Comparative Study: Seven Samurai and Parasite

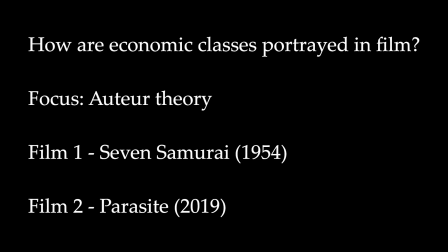[0:01]
Hello. Today I'll be leading you on a journey into analyzing how economic classes can be portrayed in film through the lens of auteur theory.
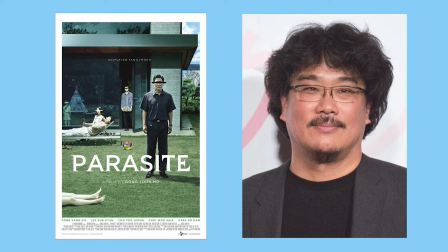[0:09]
We'll be comparing Parasite, a 2019 film directed by Bong Joon-ho, and Seven Samurai, a 1954 film by Akira Kurosawa.
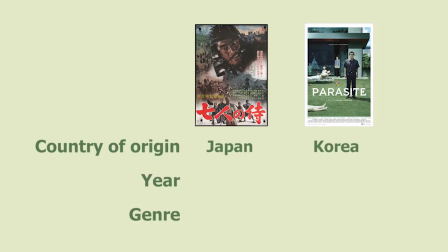[0:17]
Although these films were created in different countries, different time periods, and even different genres,
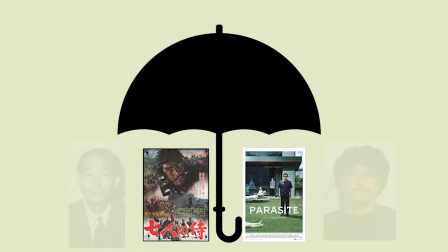[0:22]
they both fall under the umbrella of the auteur film because their respective directors were both deeply involved in their creative processes.
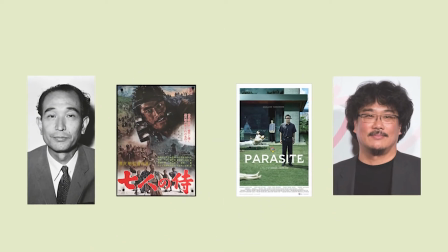[0:29]
This allows us to interpret many aspects of these films in the context of their directors' creative choices.
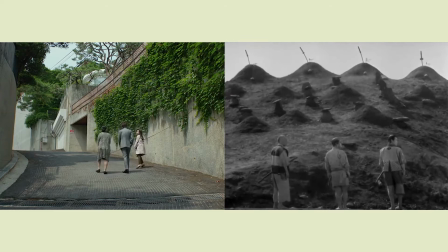[0:34]
From the start, these two films show a stark contrast in their message and delivery, which is thanks mostly to their historical contexts.
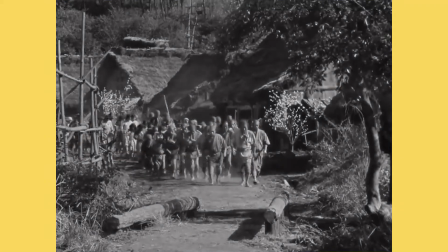[0:40]
Seven Samurai depicts the struggles of a village of poor farmers to protect their crops from bandits.
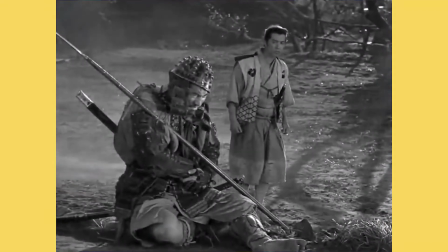[0:46]
They do so by hiring a group of samurai, Japanese warriors of the highest class.
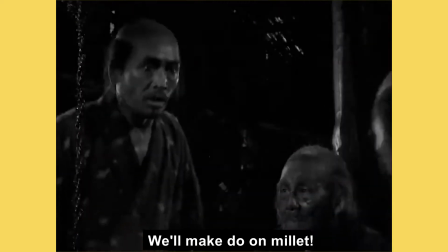[0:51]
The villagers have no money, meaning they must find samurai who are willing to work only for food, shelter, and the sense that they're doing the right thing.
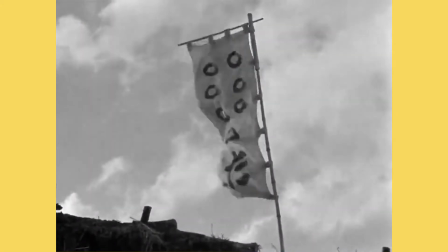[0:57]
The upper and lower classes have to work together to achieve a common goal: defending the village.
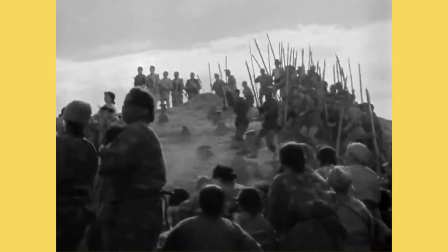[1:02]
Through the cooperation of the samurai and farmers, Kurosawa critiques the harsh, structured class system of Japan at the time.
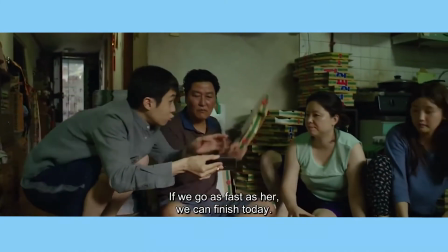[1:09]
On the other hand, Parasite also depicts the struggles of the lower class, following a poor family called the Kims in desperate need of a source of income.
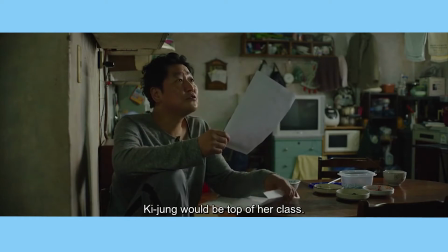[1:17]
They lie and forge documents to secure themselves service jobs in the house of an exceedingly rich family, the Parks.
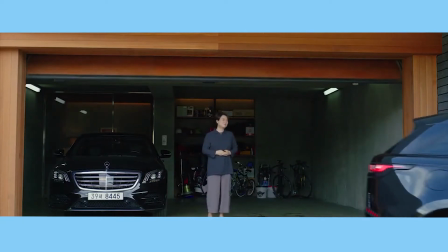[1:23]
Bong Joon-ho utilizes the Parks' ignorance and the Kims' elaborate lies to criticize the parasitic nature of modern capitalist society.
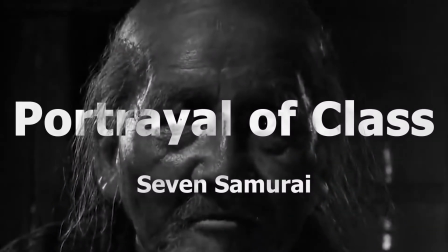[1:31]
In Seven Samurai, Kurosawa shows us the divide between the samurai warrior class and the peasant farmers through cinematography.
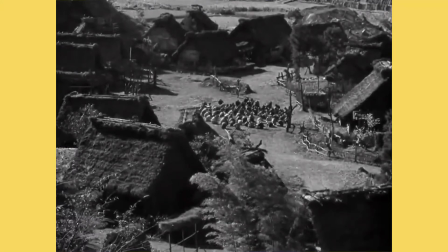[1:39]
The opening shots frame all the farmers together as they agonize over what to do.
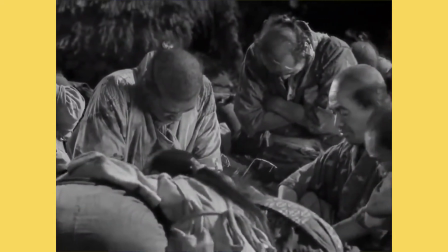[1:44]
Their proximity is demonstrative of their suffering as a group and hits home the fact that they're all in the same boat: hungry, tired, and afraid.
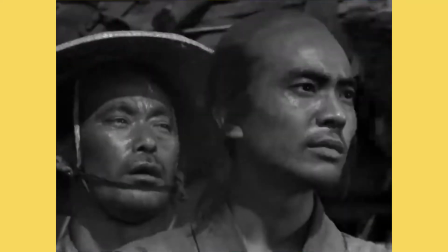[1:51]
When Yohei and Rikichi go to the city to hire samurai, the majority of them are shown in high-compression, low-angle shots,
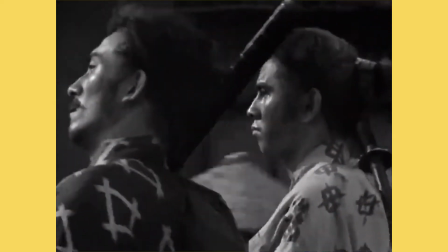[1:58]
which are intercut with the farmers' worried faces.
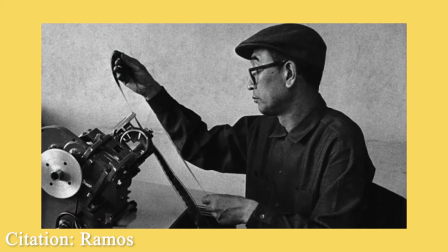[2:01]
One interesting fact is that Kurosawa worked as his own editor, further intertwining his mind with the creative process of his films.
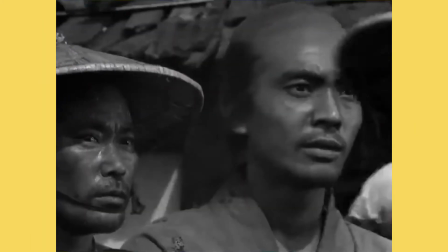[2:09]
His use of low angles and cuts shows just how unapproachable and distant most of the samurai are,
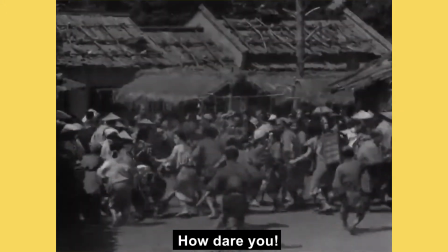[2:14]
and their refusal when asked for help further illustrates their unwillingness to step across economic class boundaries.
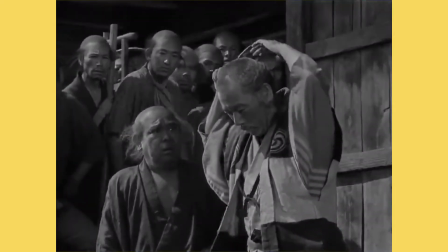[2:24]
After being turned down, the farmers discover an older samurai cutting off his top knot in order to disguise himself and save a child.
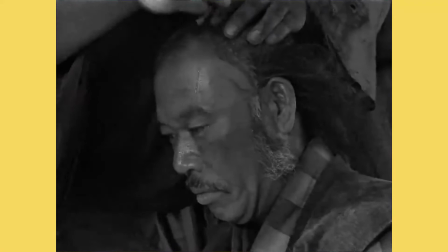[2:31]
This hairstyle would have been indicative of his rank at the top of society, and seeing someone cut off a bun like this would have been preposterous at the time.
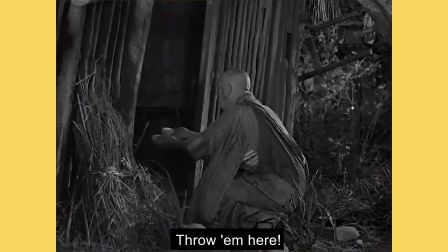[2:39]
His actions exhibit his willingness to step down and to help the lower class.
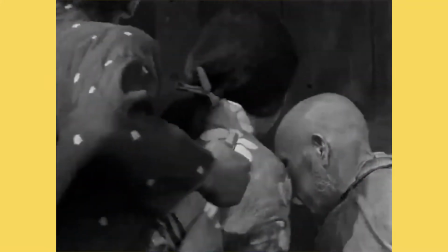[2:43]
Indeed, he's one of the few samurai with a big enough heart to lend his skills to the poor farmers, and later becomes pivotal in assembling the team that will protect them.
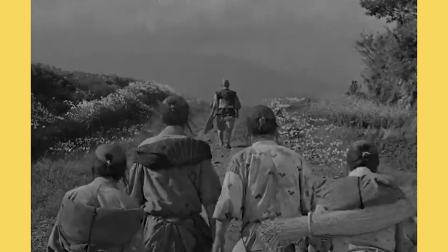[2:51]
In characterizing his actions as noble, Kurosawa promotes the idea that more people should be willing to act like him.
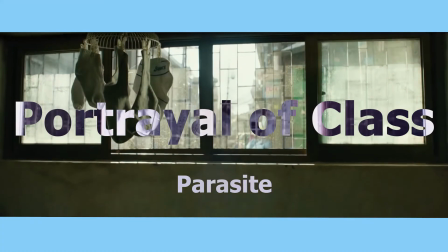[3:00]
Likewise, Bong Joon-ho uses his camera to focus our attention on the disparity between the 1% and the poor.
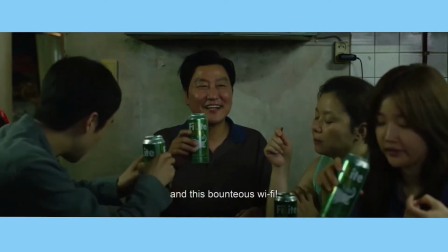[3:06]
The Kims live in a semi-basement apartment at a dead end, forcing them to look up at the rest of society, and leaving them vulnerable and uncomfortable.
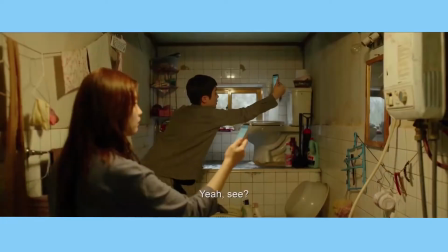[3:14]
Their struggle for basic commodities like internet connection is emphasized by Ki-woo and Ki-jung holding their phones to the ceiling in desperation.
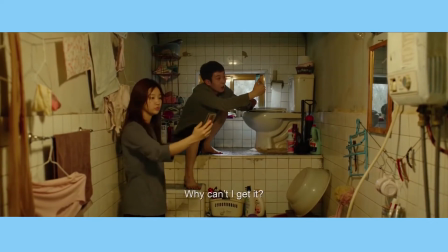[3:22]
The motif of being forced to strive upward enforces their position at the bottom of society.
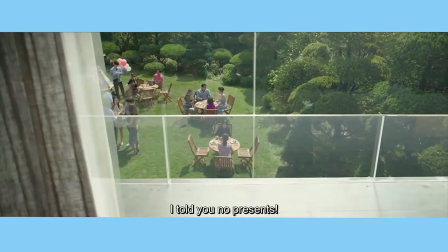[3:27]
Conversely, the Park family is well off and lives in an extravagant mansion at the crest of a hill.
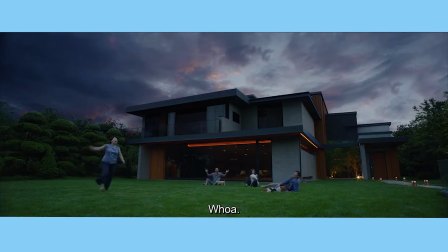[3:32]
Their massive yard is shown off in an extreme long shot, which emphasizes the size of their home and their wealth.
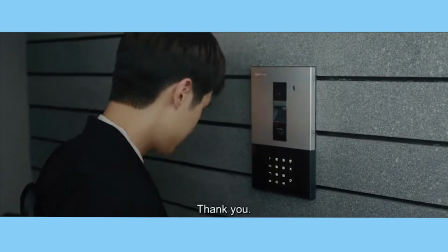[3:38]
Close-ups of their intercom system contrast the security of their lives with the vulnerability of the Kims.
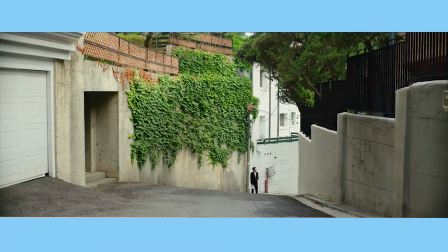[3:43]
Ki-woo even has to walk up a stairway and a long ramp to get there, reinforcing the Park's physical placement above the Kims.
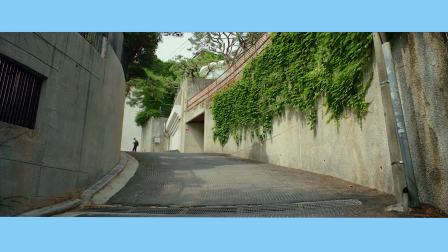[3:50]
This symbolism isn't a mistake, and it's Bong's way of showing us the physical consequences of capitalism,
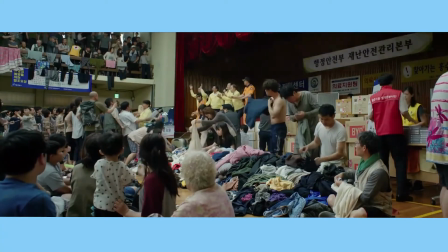[3:56]
valuing the lives of one family more highly than the other. In both of these films, economic classes are separated by the stark difference in their living situations.